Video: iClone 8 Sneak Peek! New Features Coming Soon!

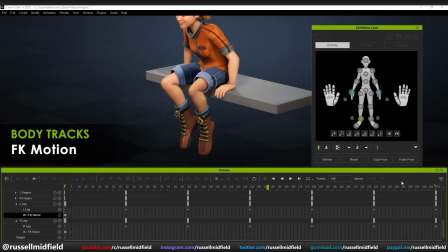475s
Very generally, animating an FK is useful for natural arcing movements,
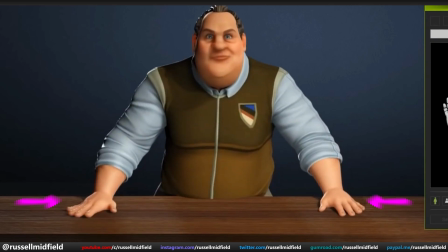480s
and IK is particularly useful for when you want to have a part of your character plant or pin against another
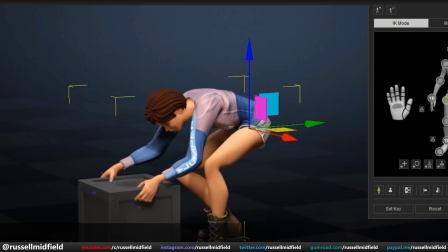487s
surface such as a hand pushing against a box or perhaps the most common a foot planting to the ground as we'll see
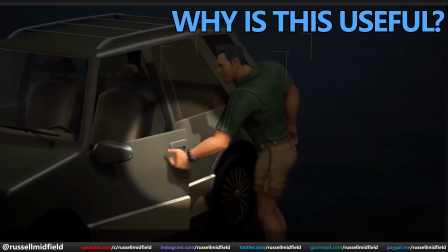494s
in a moment so why is this useful what this new feature allows is for you to transition
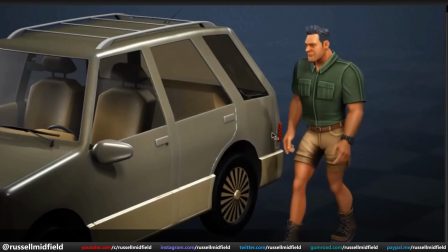499s
between fk and ik animation data smoothly often when animating
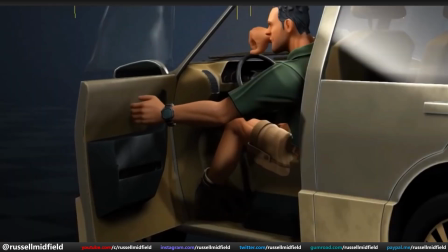504s
your character will interact with different objects and surfaces as it moves and so
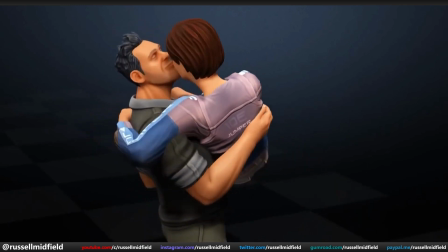509s
being able to blend between fk and IK seamlessly is a very important
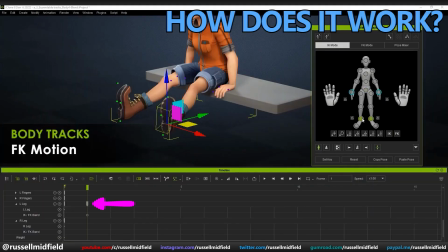514s
element of convincing animation. So how does it work? Here is the FK animation data for the feet, denoted by the grey arrows,
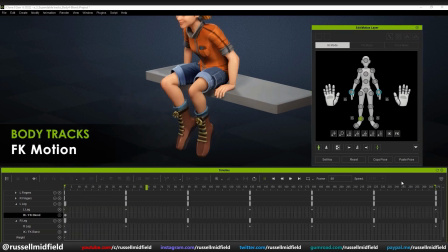522s
and this represents the natural swinging arc motion we have from before.
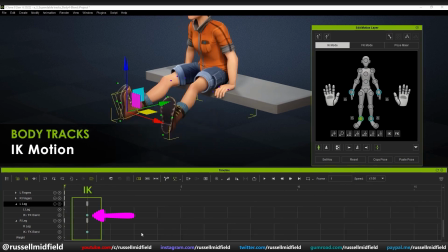527s
And here is the IK animation data for the feet, denoted by the blue circles. This represents the character landing on their feet and planting to the ground as you'll see in just a second.
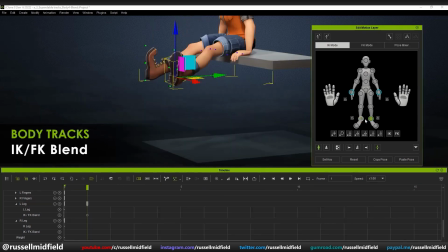539s
So without the IK-FK blend,
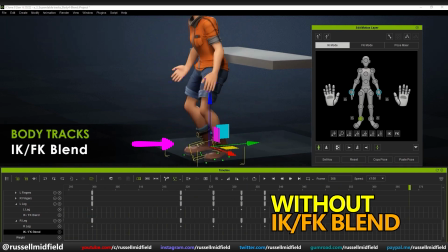542s
what happens when we transition from the swing to the plant is that you can see the feet sort of go through the ground.
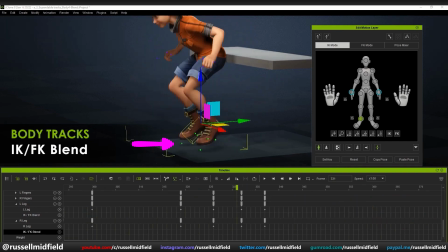549s
It doesn't look very natural or realistic. In fact, it just looks downright bad.
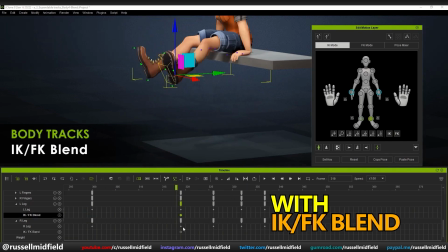554s
By copying the blue IK data over like this, we can blend the IK and FK animations together and you'll see we now have a much nicer
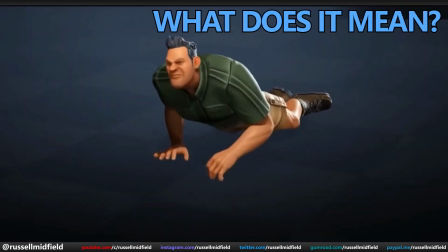565s
footplant effect than before so what does this mean for you and me this will give your
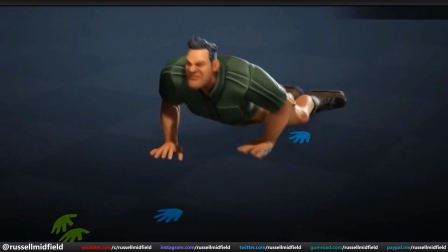571s
animations a much more convincing look by reducing odd interactions such
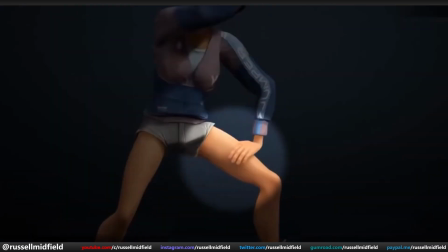577s
as feet going through the ground or hands clipping through objects and the last new
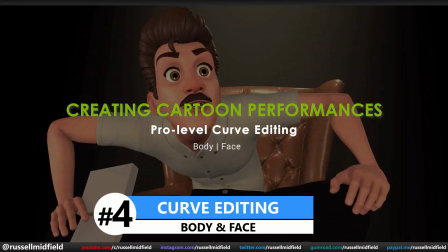582s
feature i want to talk about today is curve editing iclone's curve editor allows
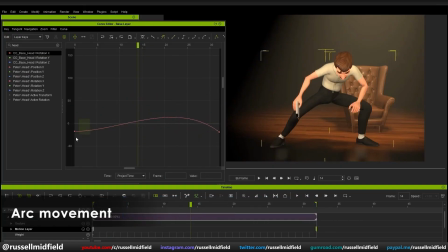587s
you to graphically edit your animations using curves and handles this is how the pros do it so why is this useful editing your animations with
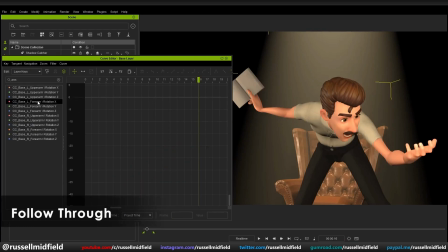597s
the curve editor allows you to really fine-tune your movements and take them to the level that of the professionals i mean we're talking
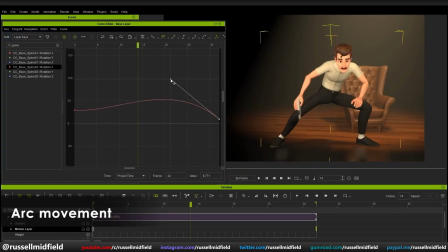604s
pixar stuff here now so how does it work it's very easy to use in the curve editor you just need to select the bones of your armature and the plot of its movement will then be displayed you can then select the handles on the graph to change the nature of the movement very easily.
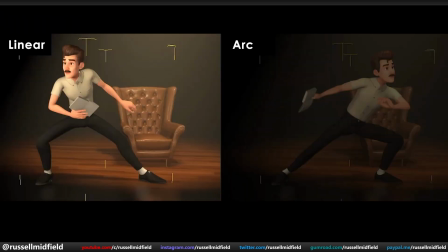620s
First example here is introducing an arc to the character's shift in weight.
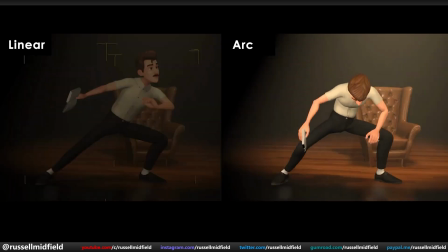625s
You can see the linear version on the left, just a simple left to right movement which looks okay, but with the edits we did in the curve editor you can see how the arc really makes it look a lot more interesting and dynamic.
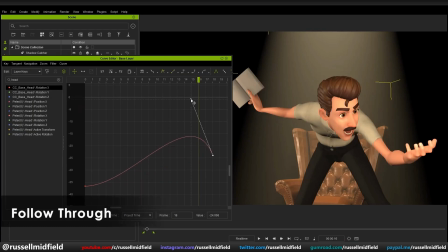638s
Here we're implementing a follow-through for a bounce back on the hand, again makes the movement a lot more interesting and dynamic than before and we don't have
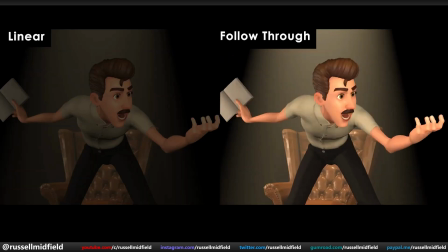647s
to try and animate this by hand manually which would be a lot harder and time consuming.
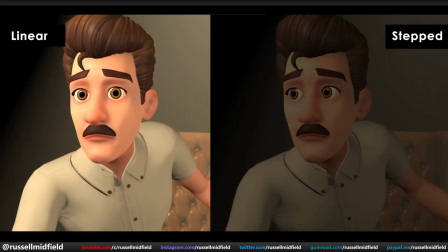653s
Here you can introduce eye darting or stepping which creates a nice sense of energy and urgency to the movement and
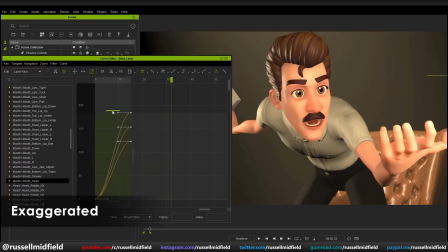659s
finally introducing some exaggeration making your original blocked out movements bigger to really make them pop.
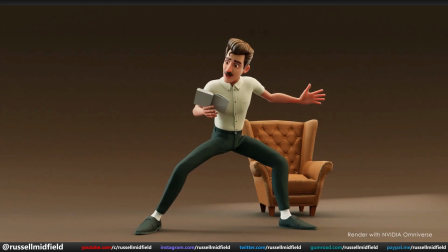665s
Anyways that's it for this one guys I hope that was interesting and gave you some ideas on how you might elevate your animations or games with this software.
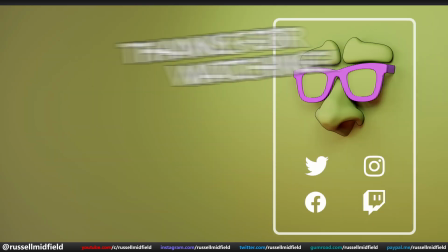674s
Let me know if you have any questions below. Thanks for watchin', I hope it helped, and we'll see you in the next one.